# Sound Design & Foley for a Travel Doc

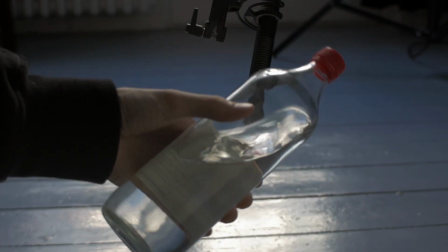The bottle I used was a bit bigger and had a different shape, but as long as it's close enough, no one will really notice that.
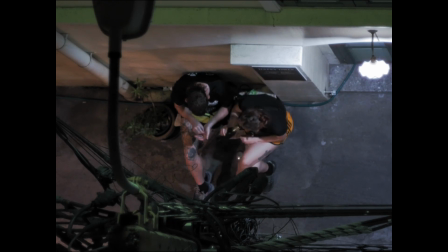I knew I wanted the sound of the bottle against this bench surface and the movement of the liquid inside the bottle.
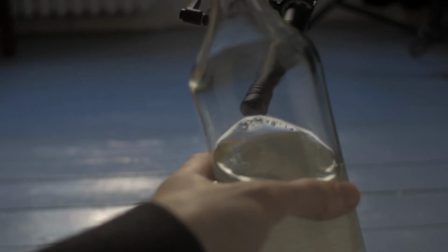The liquid was easy. I just turned it and let the water hit the neck of the bottle.
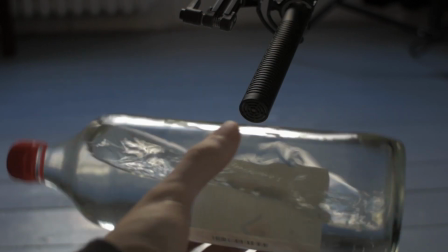The movement of the bottle from the surface was more complicated.
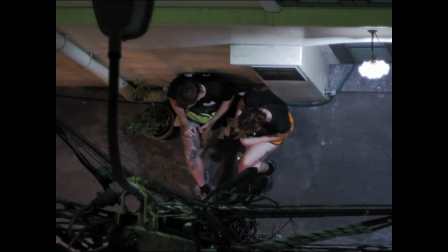It seems to be a smooth concrete surface, and I only found a little section of textured concrete where I was recording,
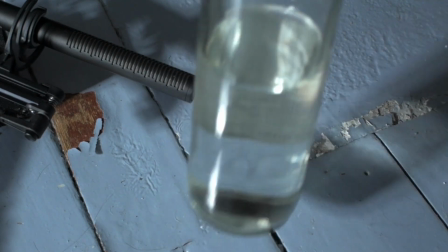so it took a while to get the right sound of the bottle dragging a bit while getting picked up.
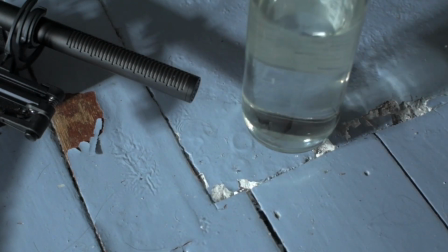Luckily, the sound for putting down the bottle was quite a bit easier.
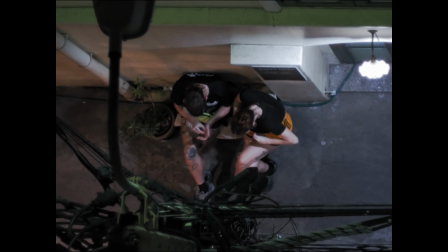Then, in post-production, the important part was making sure that these sounds actually fit into the scene.
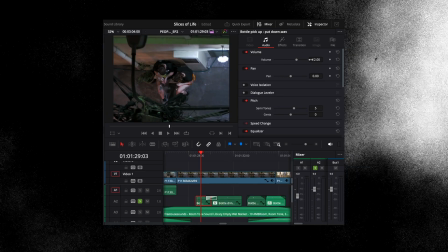So the first thing was to take the volume down, since I recorded it quite close, but obviously in the shot we're quite a bit further away.
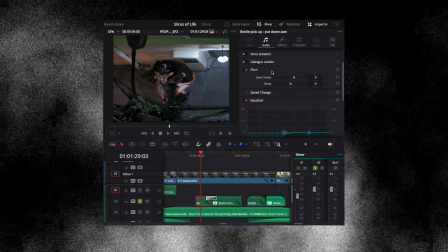Then I pitched it up a bit because it sounded still a bit too weighty and full for this distance.
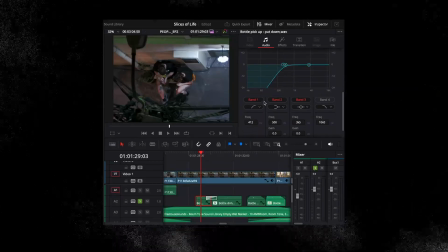And then in the EQ, I sort of took out a lot of that low end. Again, from this distance, we're not picking up those lower bass frequencies.
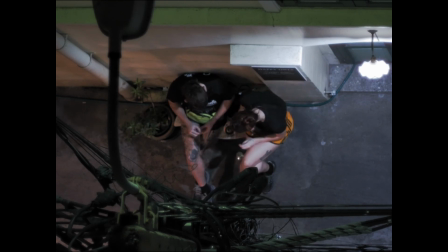If you were listening to this in reality, you wouldn't hear that, especially with environmental noise outside. The final thing that really places this sound in the space is reverb. I was working in DaVinci Resolve, even though I wouldn't recommend it for sound design, but you can obviously do this in most NLEs and DAWs.
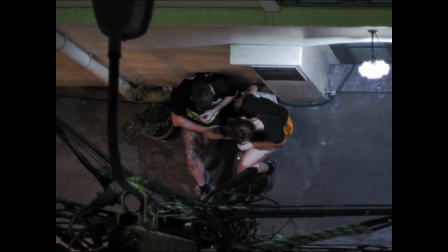It took me a bit of time to get used to the DaVinci Resolve Reverb stock plugin, but it's actually very intuitive.
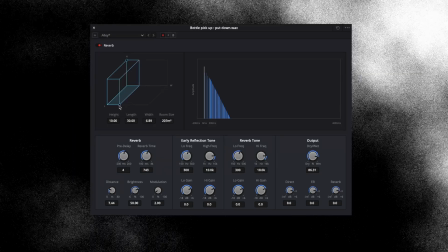You can adjust the shape of the space you're simulating up here, The reverb time obviously affects how long your sound reverberates for.
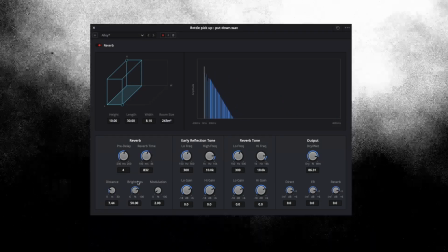You can also adjust things like the brightness and distance to fine-tune it.
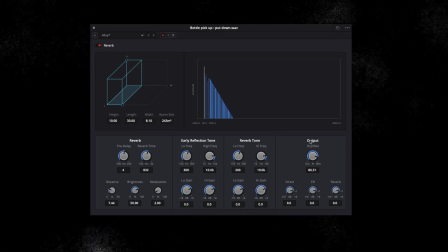And one of the most important aspects to making it sound natural is this dry-wet balance.
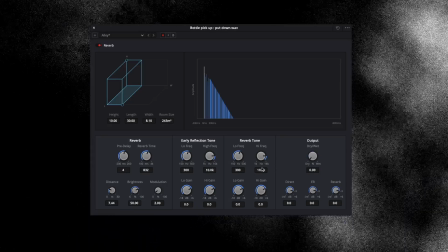Dry meaning no reverb and wet meaning full reverb.
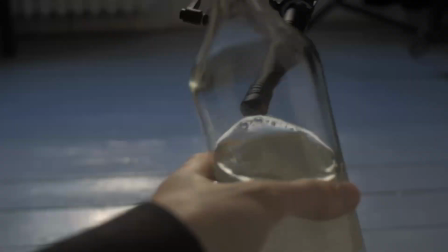So this allows you to strike a balance between the original sound itself and the reverb within the space you're trying to create.
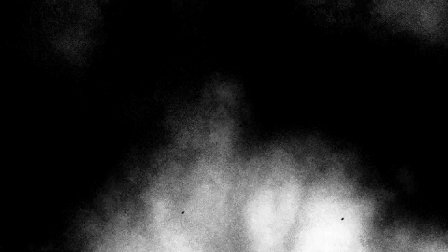And altogether it sounded like this.
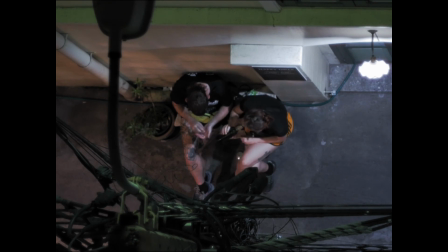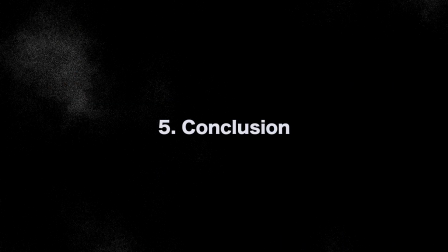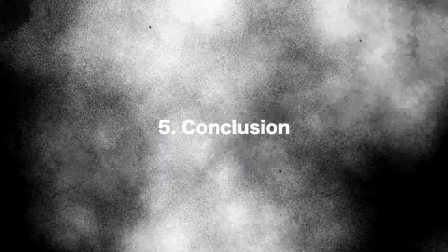You don't need to fill in every sound.
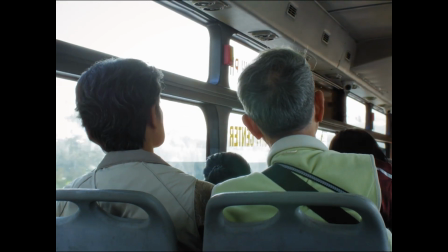This, for example, was a really beautiful moment, and here I wanted to recreate that feeling of a nice shared journey looking out the window together.
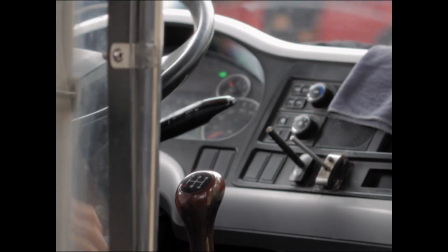You're not thinking about the sound of the bus or the people talking inside, so I didn't want to include that in the soundscape.
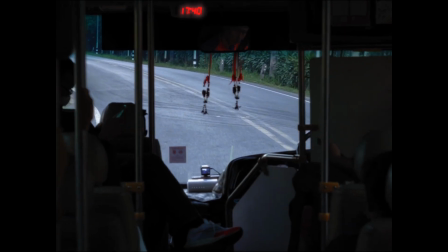I want you to experience this moment like a human that filters out these sounds after sitting in the bus for a while,
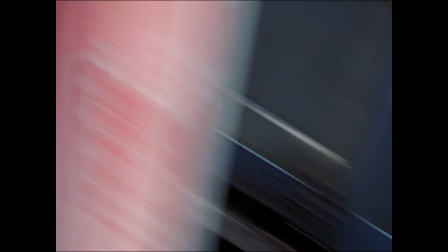auditory adaptation. So just remember, you're creating a subjective interpretation of visual cues.
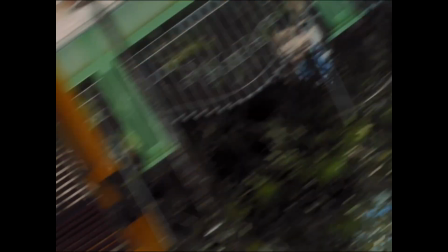If you have the flexibility to integrate that into your narrative intention, why not lean into that subjectivity?
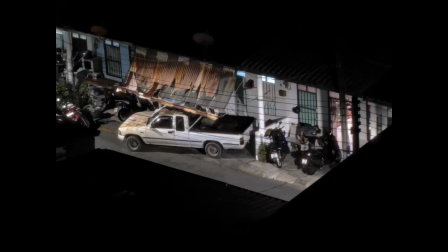Food for thought. That's all for this breakdown. Thanks for listening, and see you soon.